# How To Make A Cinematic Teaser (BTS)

Welcome to the depths of the Swedish forest. My name is Frank and today I'm going to show you how I did that cinematic teaser that you just saw. This is kind of like a cool video effect that is very simple to do, but is quite powerful, and it gives kind of good mood, kind of scary mood in this case. But you are going to need three things. You're going to need a camera and a portable light and some kind of editing program. For the portable light, I'm using the Aperture MC. Great light for this, but you can use your phone or something else if you have. I'm going to use Adobe Premiere and After Effects for my editing program. And yeah, stick around and you get to see that as well. So when you have your equipment ready, all you need to do is scout a location. Just find something cool where you live and then go out and film it. So yeah, let's find a cool location. Let's go.
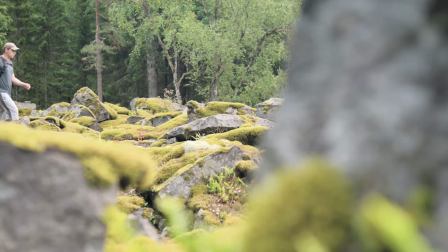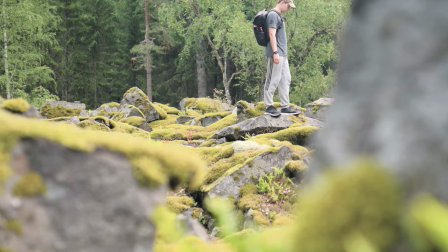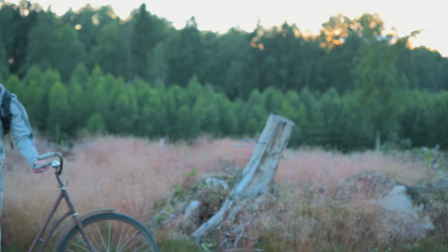Alright, so here we are again at a beautiful place that looks kind of moody. We got the stubbe and we got these nice, I don't know what you call them, but like flowers or sprouts sticking up from the ground. And I think this could be a really nice and moody place to shoot the next scene. The time is currently 21:05, so 9 o'clock p.m. and I'm just waiting for the sun to set, and then I think this place is gonna look beautiful.
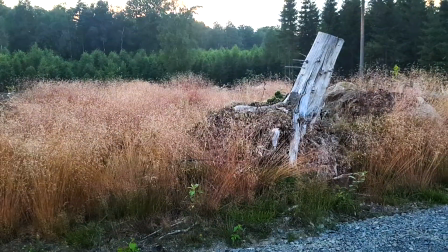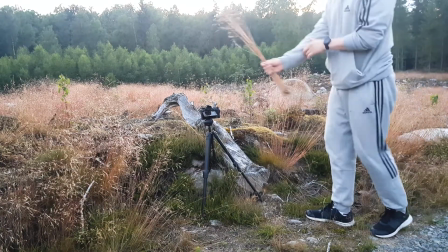2:30 I'm gonna move some of these flowers and I'm going to put them in front to create a little bit of depth.
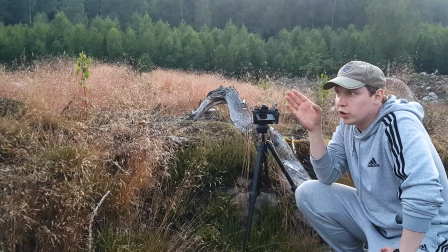2:42 I want to convey the sense of looking through something, like you're looking behind,
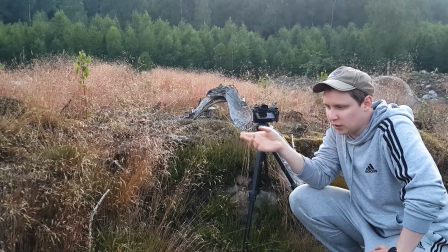2:47 almost like you're spying on something, because I think that gives a very spooky look.
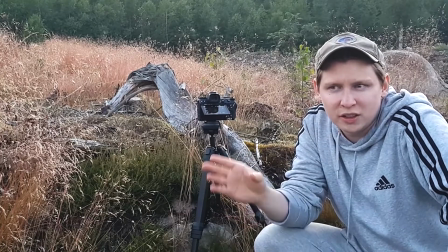2:54 Like in a horror movie, you're almost always kind of like peeking from a corner,
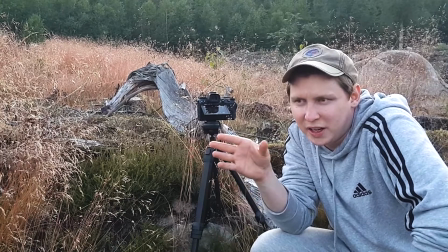3:00 or if you can't film it in camera, you can always fake this effect.
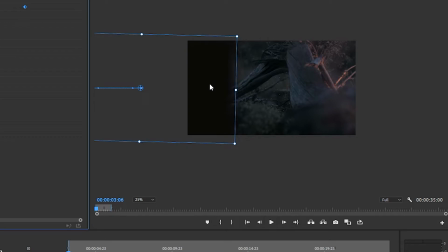3:04 I placed a black color matte in the scene, I applied some blur, and then I just keyframed it to move to the left while the camera pans to the right. This way it looks like we're taking a peek from behind a tree, and I think it adds some mystery and movement to the scene.
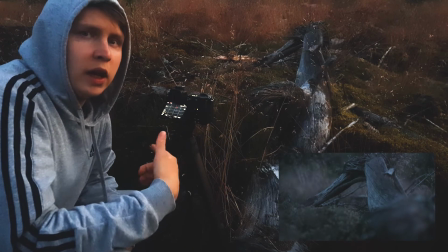3:22 So I'm just gonna press record and let it roll, and then I'm going to keep the camera steady on the tripod,
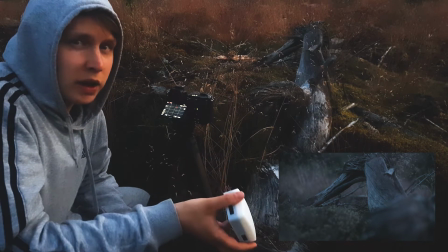3:28 and then I'm going to shine the light in different ways, and then in the computer I can just mask out the things I don't want.
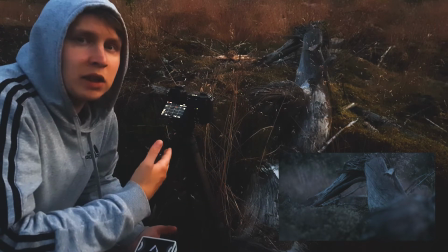3:35 And because I have a clean plate from this, I can basically mask out anything almost.
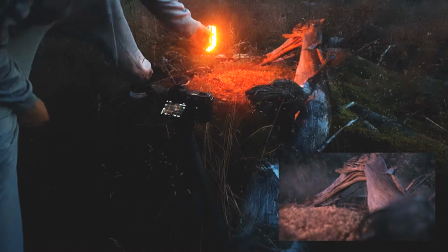3:41 So I'm gonna use the fire mode first. Now we're getting somewhere. It's starting to look pretty nice here. Place the light here, and I'm just gonna have a few minutes of it rolling.
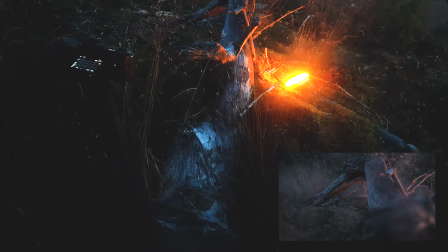3:55 And then we got some nice kind of like fire-ish thing going on. And I'm gonna have another light where I used this blue light.
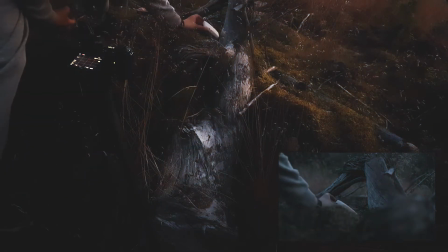4:04 Keep it here.
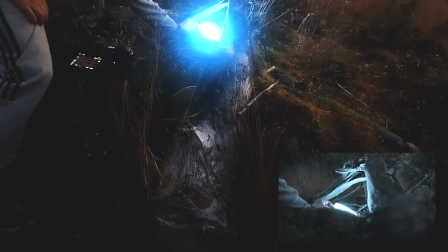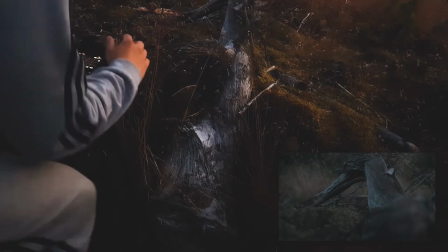4:11 Let's see how that looks. Okay, it looks great.
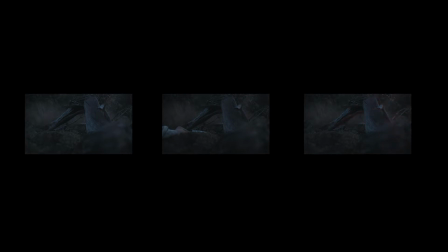4:16 We got three scenes. We got one clean plate, one with blue light, and one with some orange light.
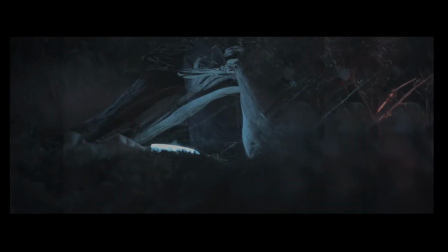4:22 Now all we need to do is put these three images together,
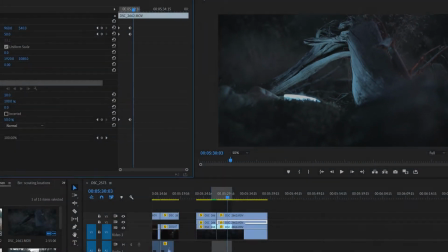4:27 and then in our editing program we just mask out the things we don't want, like my hand for example.
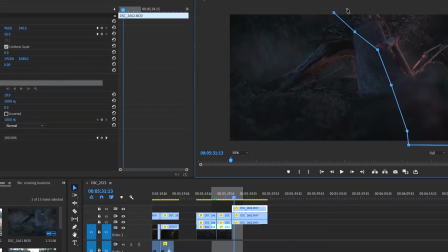4:32 Since we have a clean plate underneath, it's very easy to mask it out. I also masked in the orange light to the right, and voila, we got our scene.
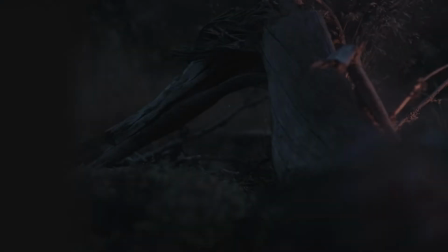4:42 On top of that you can add things like text, movement, or in this case I added some magic particles.